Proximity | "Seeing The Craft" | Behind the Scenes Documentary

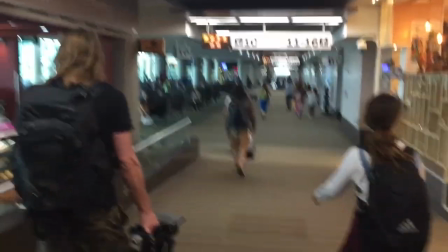It was fun and I think it's like it was, you know, we took advantage of every part of that we could and with very, very minimal equipment.
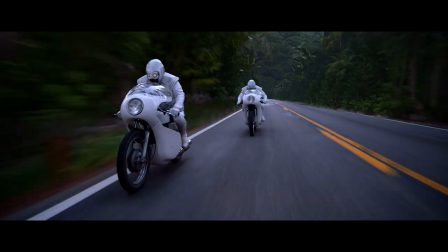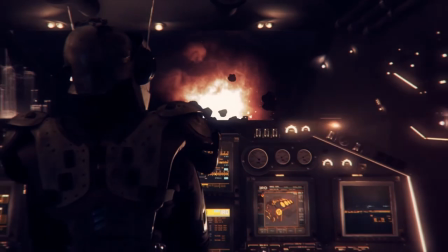So I have a background in animation and visual effects and I knew that going into this that we were gonna need a lot of visual effects done,
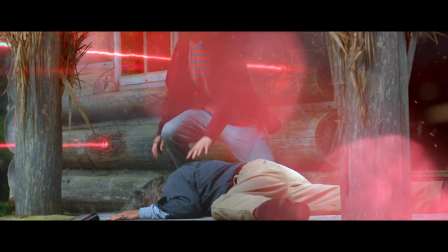not necessarily the type of visual effects that you would expect, but a lot of the invisible visual effects.
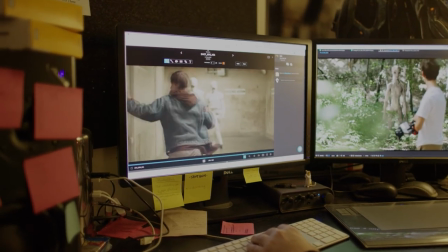See him phase out of this place in a hurry. He's gone, dude.
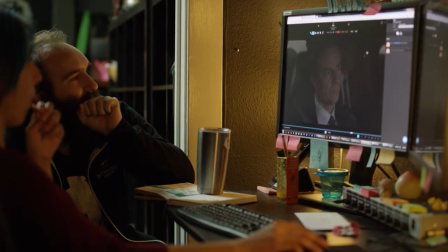Things that you may not notice or recognize as a visual effect, but just because we were limiting our production and trying to get a lot of production value out of not having a lot of resources to work with.
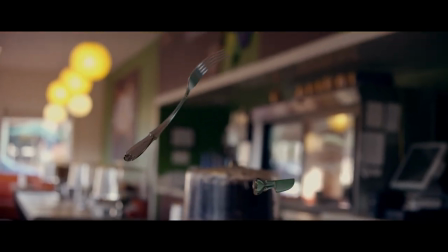So I was really leaning heavily on that to sort of heighten or elevate the look of the movie as much as we possibly could.
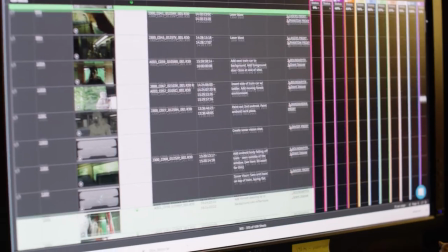But when we got into post-production we started logging all the shots that we had to do and there's a lot of simple shots
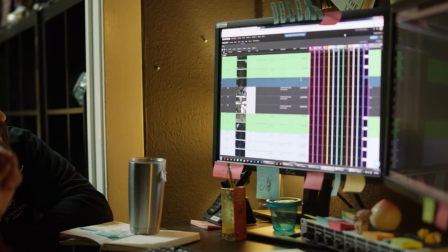like screen replacements and stuff but you start calculating them all up and we ended up with about 400 visual effects shots. And the most that I have ever done on my own was 100 visual effects shots and that took me two years.
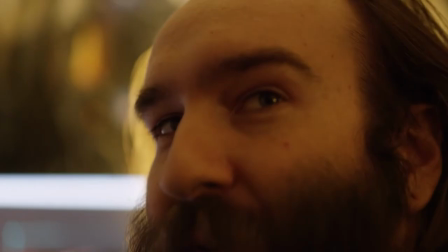So the idea was to do a lot of the visual effects myself with a little bit of outside help, but realizing that, you know, a hundred visual effects shots could take two years, 400 visual effects shots could take eight years.
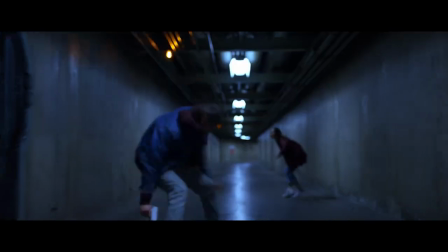We were looking at like five shots that needed to be completed a day, and there was just absolutely no way that I was going to be able to do it. And at the same time, we couldn't afford to hire a visual effects company to do the visual effects shots that we wanted at the level that we wanted them.
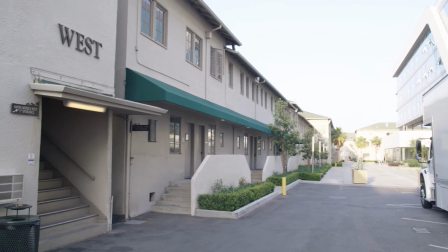So the only option that we had was really to kind of build our own visual effects team full time for a few months just to help get through all the shots.
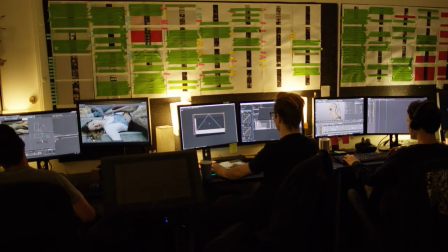We put them up all on the wall so we could see the amount of work that we had and then every time we finished one we put a piece of green tape over it.
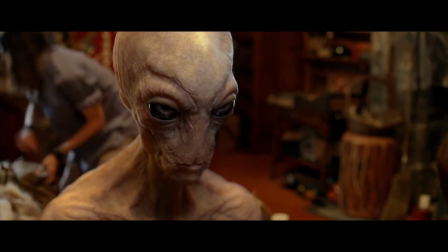So in the story you actually see the alien creatures. You'd see them for a little bit in the beginning and then you'd see them for a good amount of time at the end.
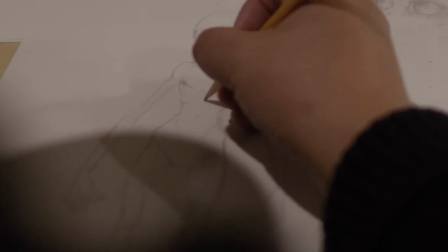But they were going to have to be CG creatures just because the physicality of them.
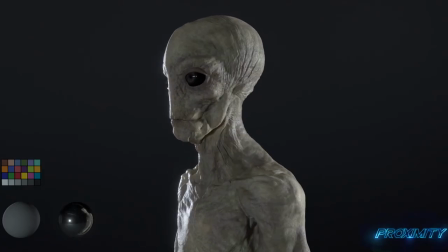They were much taller than a normal person but also much skinnier. trying to pull that off practically would have cost a lot of money for us.
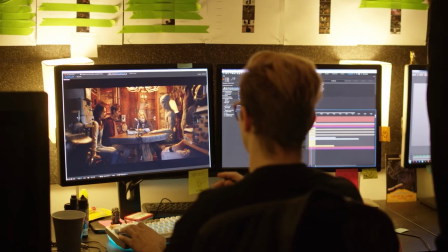So I knew that they were going to be CG, but didn't really fully know how we were going to be able to pull it off.
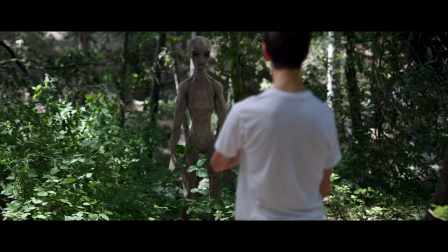That's probably the hardest thing we've ever had to do, doing a full CG creature like that.
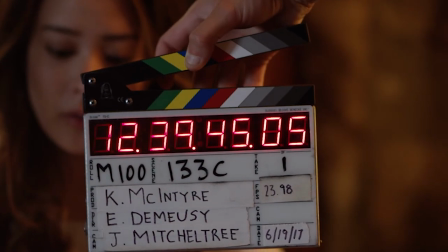Normally when you're shooting a scene like that, you'll have an actor in some sort of gray suit, at least just for reference, but we didn't.
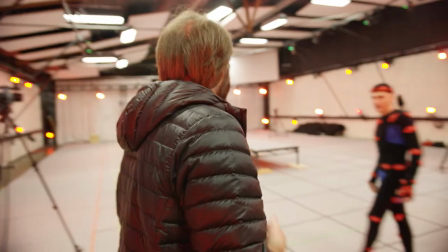We literally filmed everything with nothing there and just added it later on. We shot the scene at the end of the movie where they're at the table.
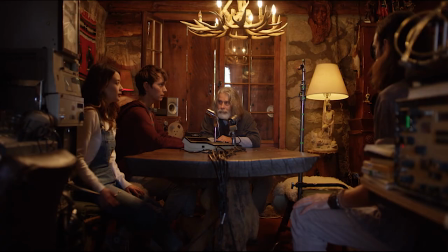It was literally a C-stand with a stick taped to it with about the correct eye distance.
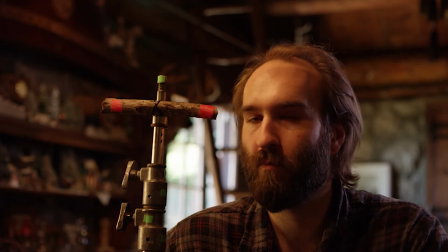And I'd put a piece of tape on either side and I just told them that this is where the creature's eyes are going to be. Just use those for reference and stare at those. And I'm just figuring out after the fact how we're going to put the creature in there.
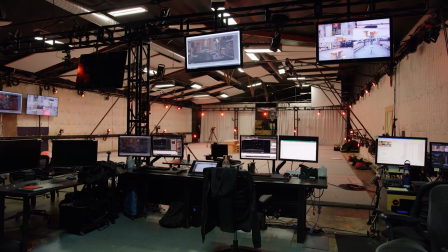Motion capture was never something that I thought we would be able to do. Just from a budget standpoint, I thought that was out of our reach. but animating a creature like that becomes very
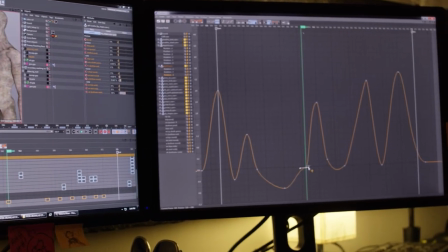very tedious even if they're not doing much i knew that you know with the time that we had we still had a deadline we had to get all these shots done by so
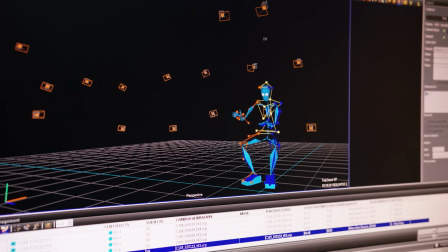motion capture made the most sense for us just from a time standpoint and we got very lucky that we had a motion capture
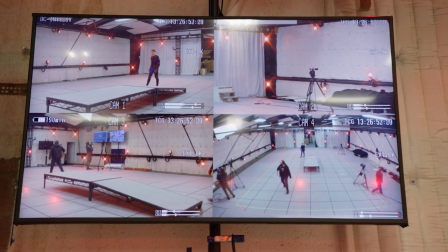stage open up to us that we were able to use for this so we just went in for one day and did all of the motion capture for the creature
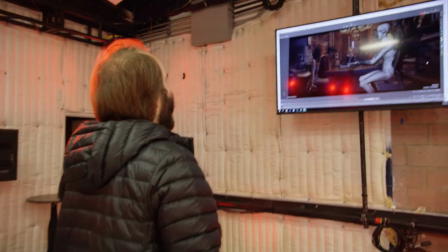he's a little big but that looks Even in the moments where the creature is just standing still, it's just sitting at the table.
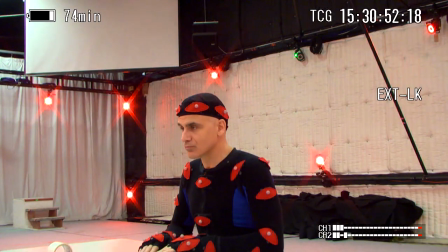We got all the breathing, all of the subtle head movements, all the little nuances that come with a living being.
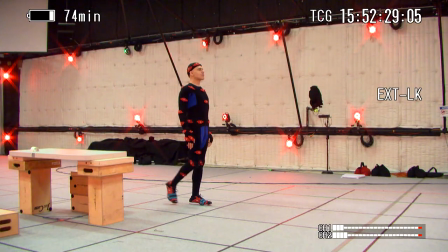We picked all that up in motion capture. And then for the stuff, you know, where the creature is moving around a little bit more, if it's walking, you get all the natural movement automatic and you get it for free.
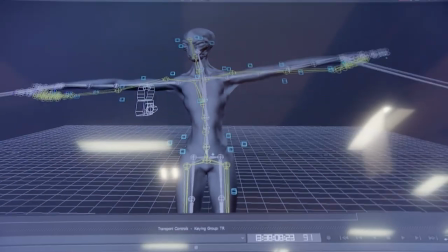And we came up with a rig where we were able to easily take our motion capture rig and plug it into our 3D rig.
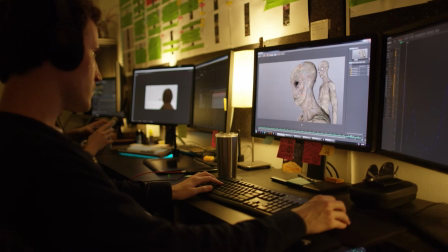Then we went in and animated the face for the parts where it's talking, any facial movement, eye blinking.
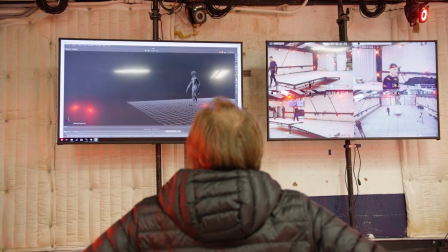But all of the major motion from it was captured on a motion capture stage.